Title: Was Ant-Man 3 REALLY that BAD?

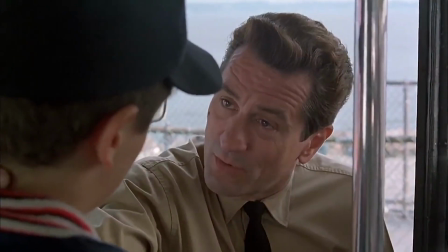[12:30] Remember, the saddest thing in life is wasted talent. You could have all the talent in the world, but if you don't do the right thing, then nothing happens.
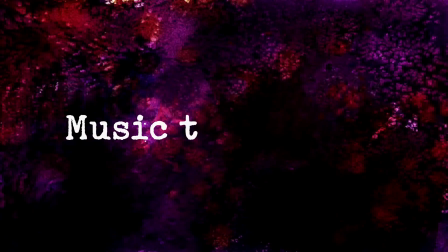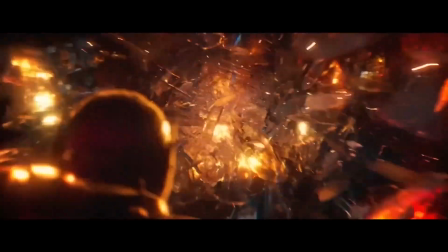[12:45]
Concerning Quantumania's score, it's a forgettable mixed bag.
Oh shit, here we go again.
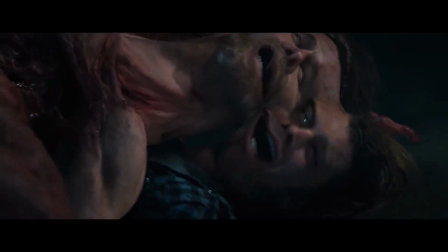[12:51]
The main problem is that most of the tracks blend not only between themselves, but equally with previous non-Ant-Man MCU outings.
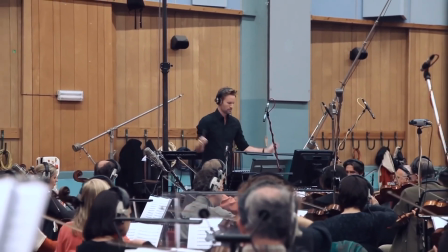[12:57]
A majority are orchestral themes with little nuance made to show us the quantum realm's grandeur,
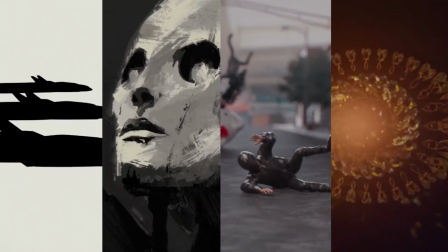[13:02]
sadly falling flat due to sounding incredibly similar to the initial end credit sequences from prior films.
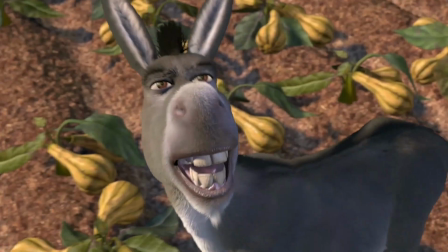[13:07] Does that sound good to you? No, not really, no.
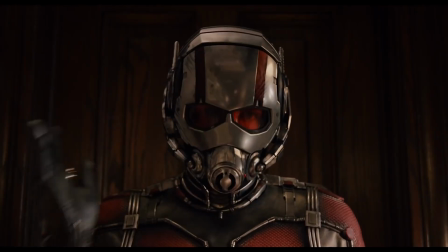[13:12]
Regarding the other tracks, with the exception of MODOK and Kang's, they're all derivatives, rehashes of the original Ant-Man theme, which is, by all means, a great piece of music.
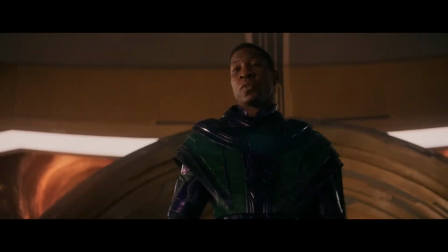[13:20]
The use of Kang's theme is arguably the best, a low-pitched track always playing under the surface when he appears, especially during menacing scenes, letting Jonathan Majors dominate the screen.
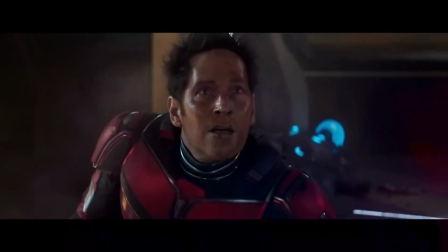[13:29]
I do think the use of his music coupled with his performance is probably why people are comparing him to Thanos.
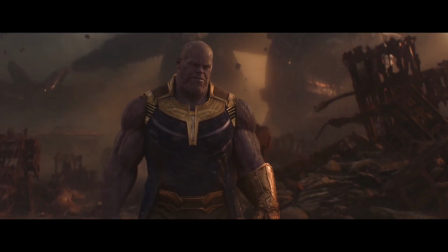[13:36] I hope they remember you.
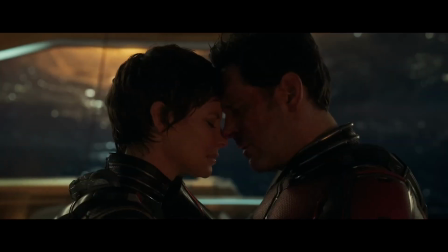[13:41]
Due to how poorly written the relationships and characters are, does the score try manipulating you during supposedly poignant scenes?
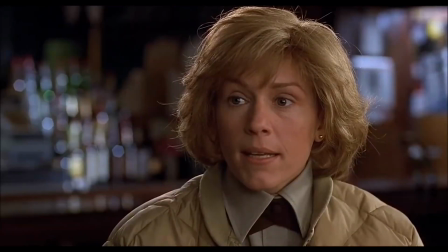[13:48] Oh, you betcha, yeah. Yeah.
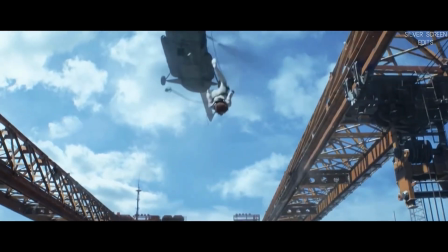[13:52]
I do find it sad that Marvel didn't pay enormous attention to the score in the past phase, with WandaVision, Loki and No Way Home being the few exceptions.
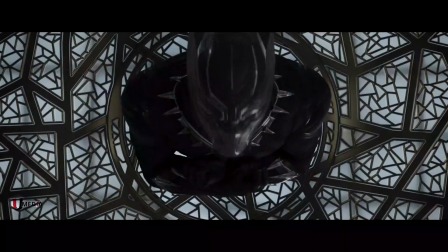[13:59]
Quite a shame considering how memorable each hero's theme was during phases 1 through 3, and how could anyone forget Alan Silvestri's iconic The Avengers.
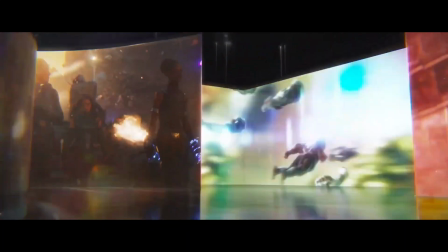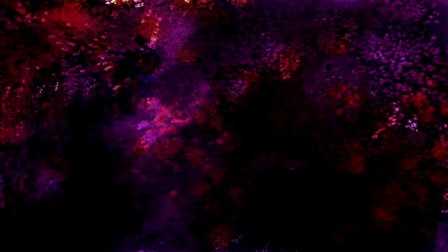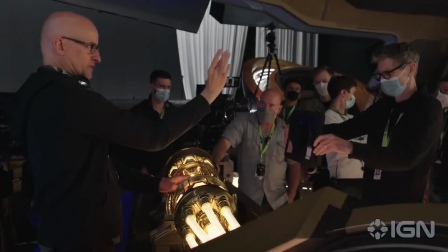[14:24]
On the cinematography side, the film feels considerably limited in creativity due to the absurd amount of CG scenes,
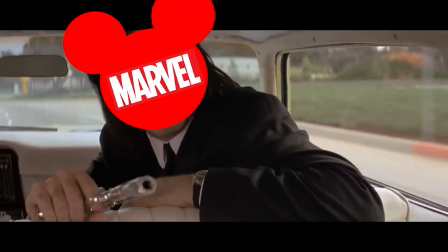[14:30]
which look exactly how you'd expect coming from overworked and underpaid VFX teams. Everywhere I go,
I see his face.
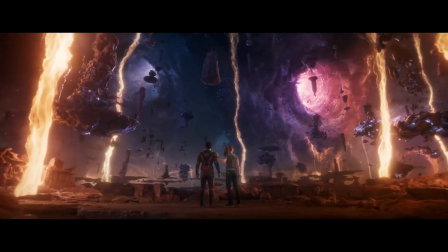[14:38]
Whenever the actors are outside in the quantum realm, everything looks like a set, not an actual lived-in world.
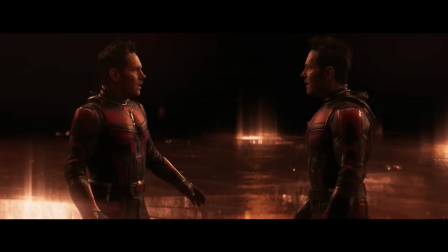[14:44]
The framing, prioritizing medium and wide shots, coupled with a lot of static camera, doesn't help this aspect.
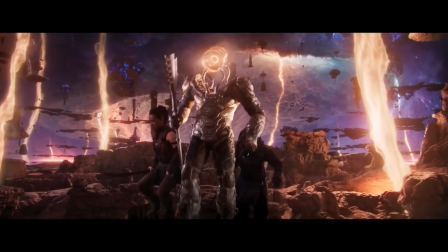[14:49]
It goes to show that the production didn't know what CG backgrounds would be used during the initial shoot, so static would be the best option for more realistic results.
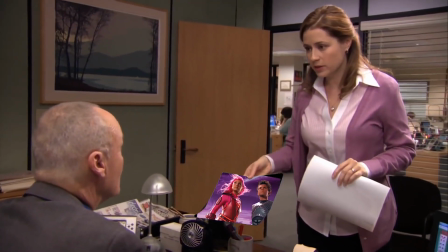[14:57] Corporate needs you to find the differences between this picture and this picture.
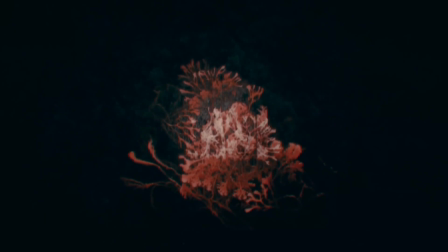[15:03] They're the same picture.
A recent example of how to properly do it is HBO's The Last of Us,
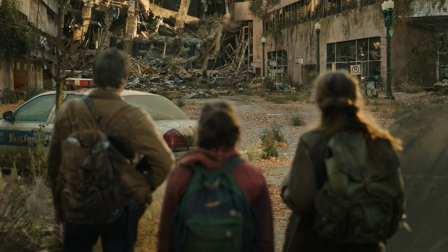[15:09]
that is able to blend traditional camera work with built sets and CG backgrounds, managing not only to look and feel realistic,
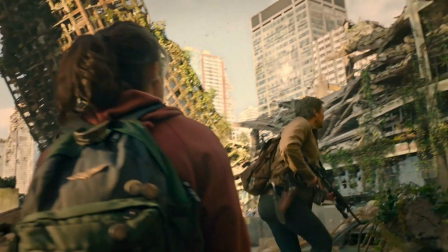[15:16]
but can properly use framing in purpose of the narrative.
Let's keep moving.
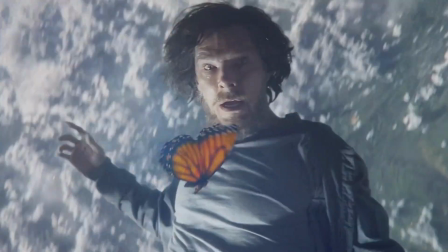[15:24]
Now, it's not all bad, or else the film would be unwatchable. There are small flares of creativity, especially when it comes to the miniature scale sequences,
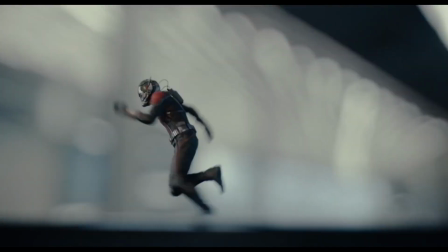[15:32]
continuing what the first two installments did best, the most notable being the probability storm in the inner core.
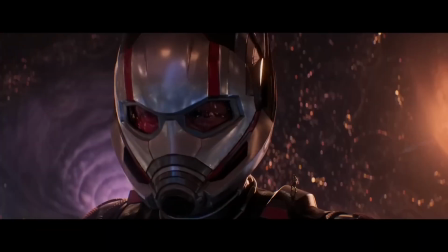[15:38]
The film also does a considerable amount to give the viewer a sense of scale in the quantum realm when compared to our protagonist's ever-changing size.
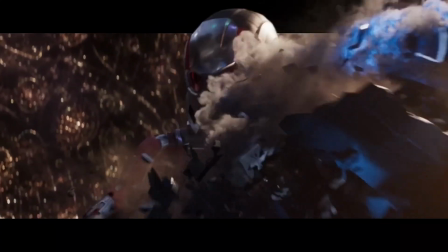[15:44]
In addition, Quantumania also has a few creative landscape shots.
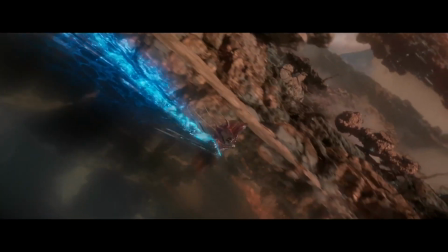[15:47]
Well, to be frank, I only counted 3, which means overall it leaves you with a bland, nauseating CG-filled screen for most of the runtime.
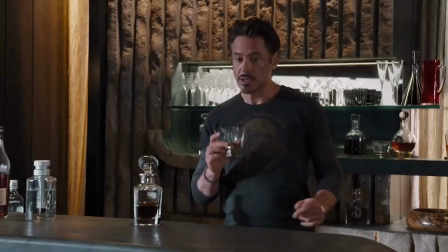[15:55] Not a great plan.
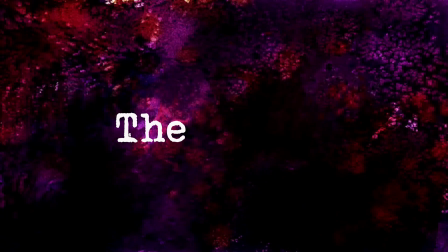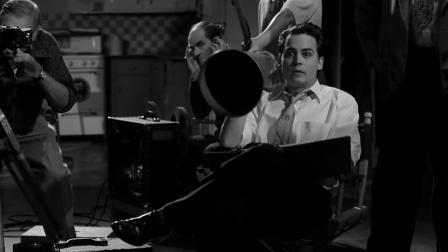[16:04]
Did I personally enjoy the film? For the first time since this channel's inception, I genuinely do not know.
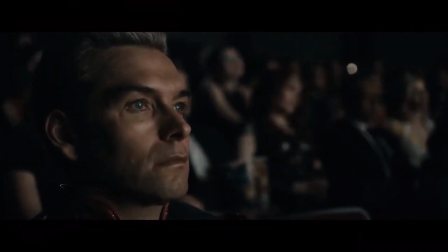[16:10]
Quantumania was empty. It didn't piss me off, leave me happy nor sad. Confused mostly by how it got made.
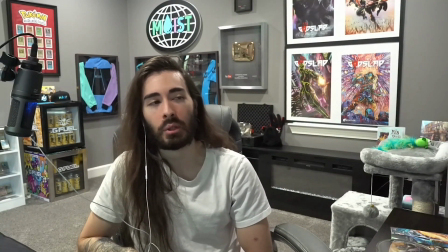[16:17] You guys have brain rot at the office and literally greenlight the worst shit imaginable.
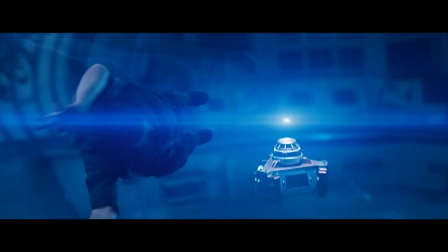[16:22] It is unreal.
I did enjoy the visuals during some sequences, but it's hard to believe this is part of the Marvel Cinematic Universe,
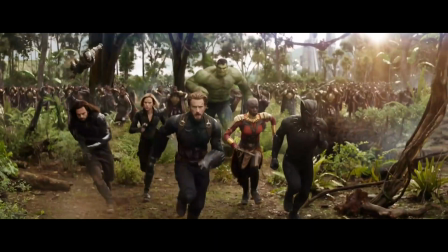[16:30]
a franchise that to this day gives me chills when I rewatch an old trailer, literally had me lose my voice in the theater.